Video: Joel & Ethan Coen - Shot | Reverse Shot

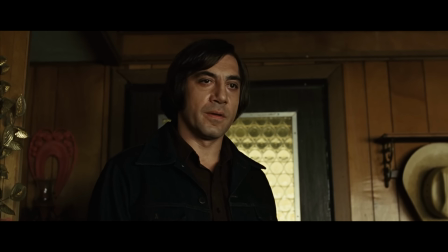But what really distinguishes the Coens is the rhythm of their editing.
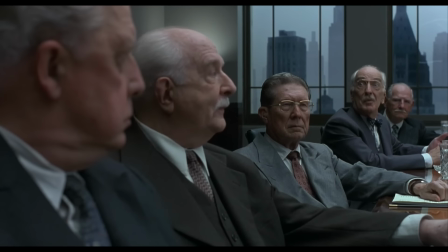We depressed the stock to the point where we can buy 50 percent, 51, not counting the mezzanine.
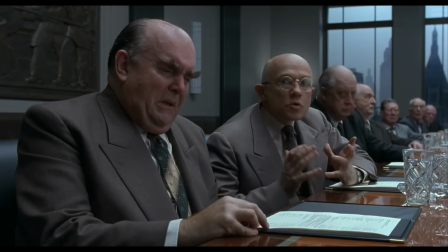It could work. It should work. It would work. It's working already.
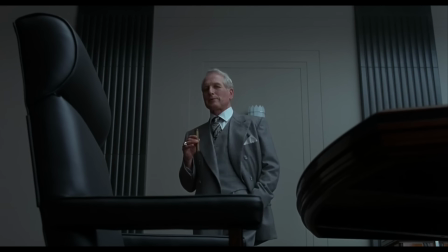Many people think the rhythm comes from their dialogue, but the rhythm is actually nonverbal.
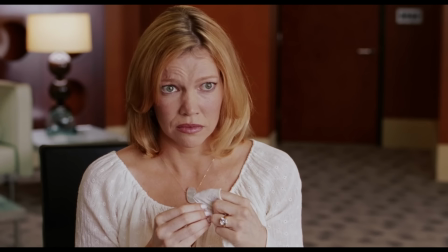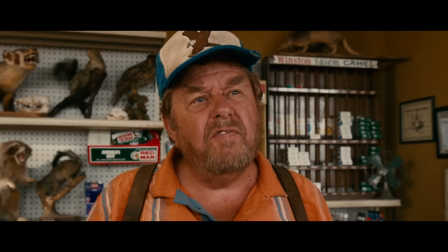Sometimes to feel the rhythm, you have to see it done badly. This is a film they wrote but didn't direct.
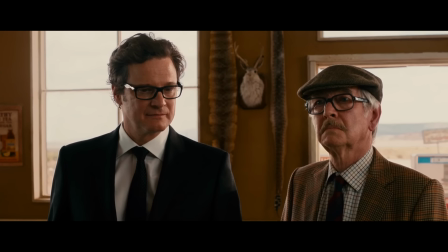Watch the awkward pause between two lines of dialogue.
Not that I judge.
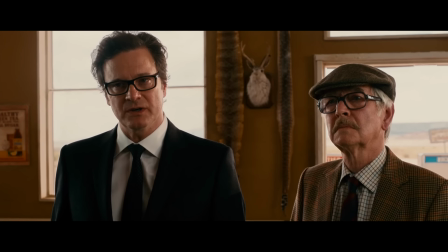How terribly interesting. But is there a tournament of some description with various rowdy goings-on?
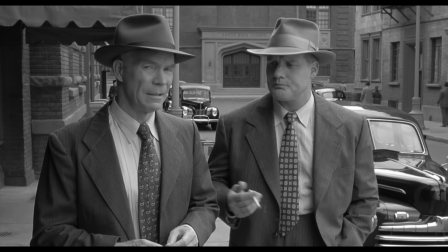It just feels off. Now watch this moment, directed by them.
Cigarette?
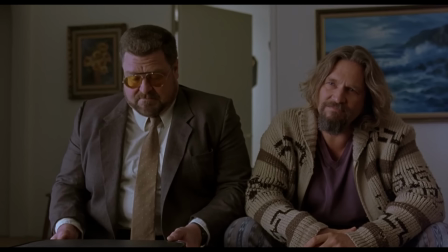Right.
And this rhythm is what underlies so many of their scenes. and it's how they find the non-verbal moments that other directors don't look for.
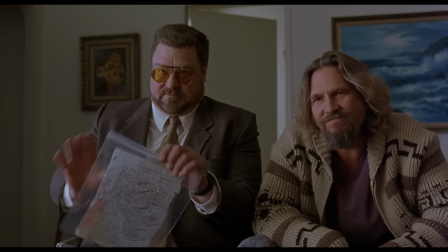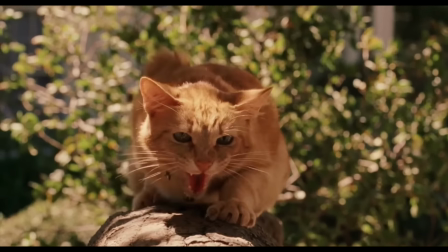But what do all these choices add up to? I think it creates a particular tone. Because on one level, the Coens want you to laugh at these people.
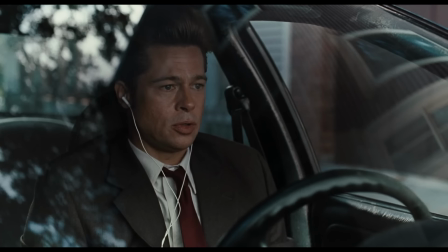After all, they use the wide lens to exaggerate the face, and they time the scene for humor.
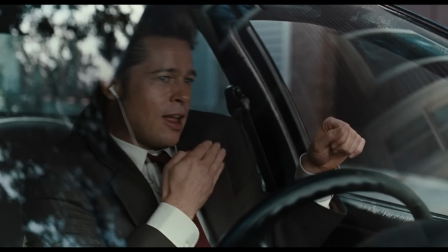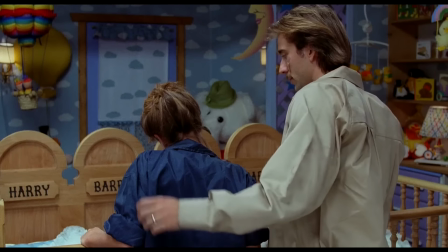But on another level, the Coens want you to empathize with these characters.
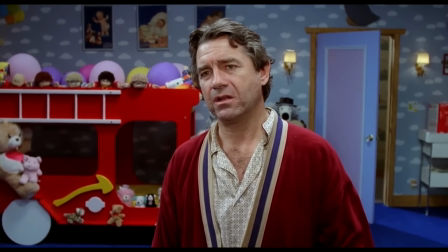They frame wide enough so you can see the environment, and they put the lens right next to people at their lowest point.
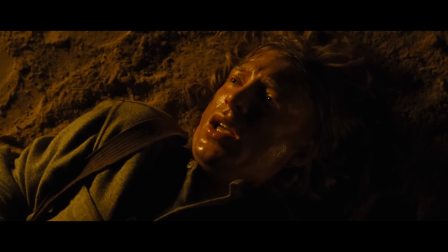I'm dying. Do something. Help me!
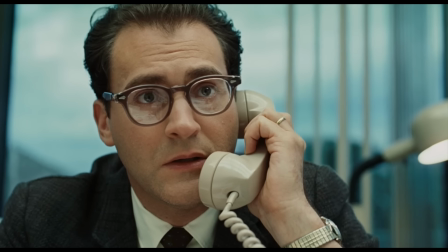There's an old saying, tragedy is a close-up, comedy is a long shot.
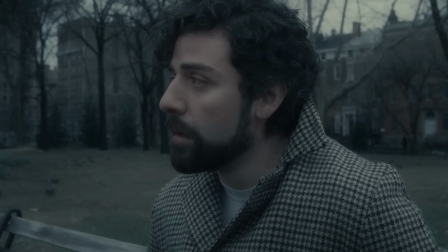But for the Coens, those distinctions are jumbled. They play both tragedy and comedy in intimate singles.
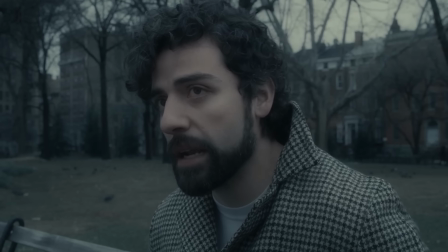I miss Mike.
And that's the fascinating thing, because dialogue scenes aren't just about recording the dialogue.
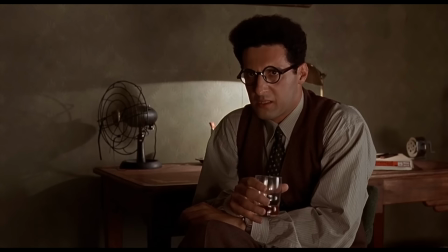They're also about the nonverbal behavior.
I don't guess this means much to you. Hell yeah, I could tell you some stories.
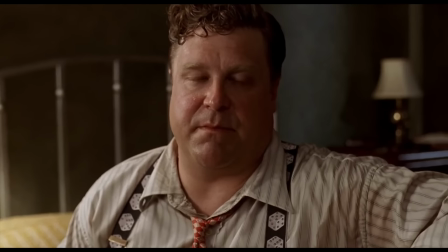And that's the point, that we all have stories.
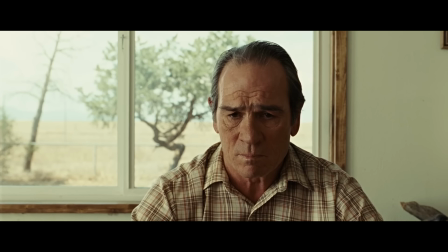And by placing the camera here, using a wide lens, and following their particular rhythm, the Coens have found an interesting approach to the most basic tool.
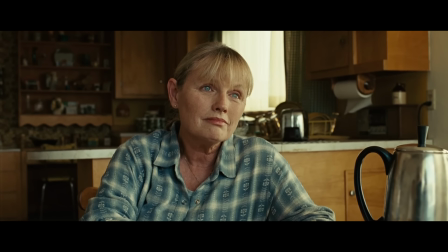Shot. Reverse shot.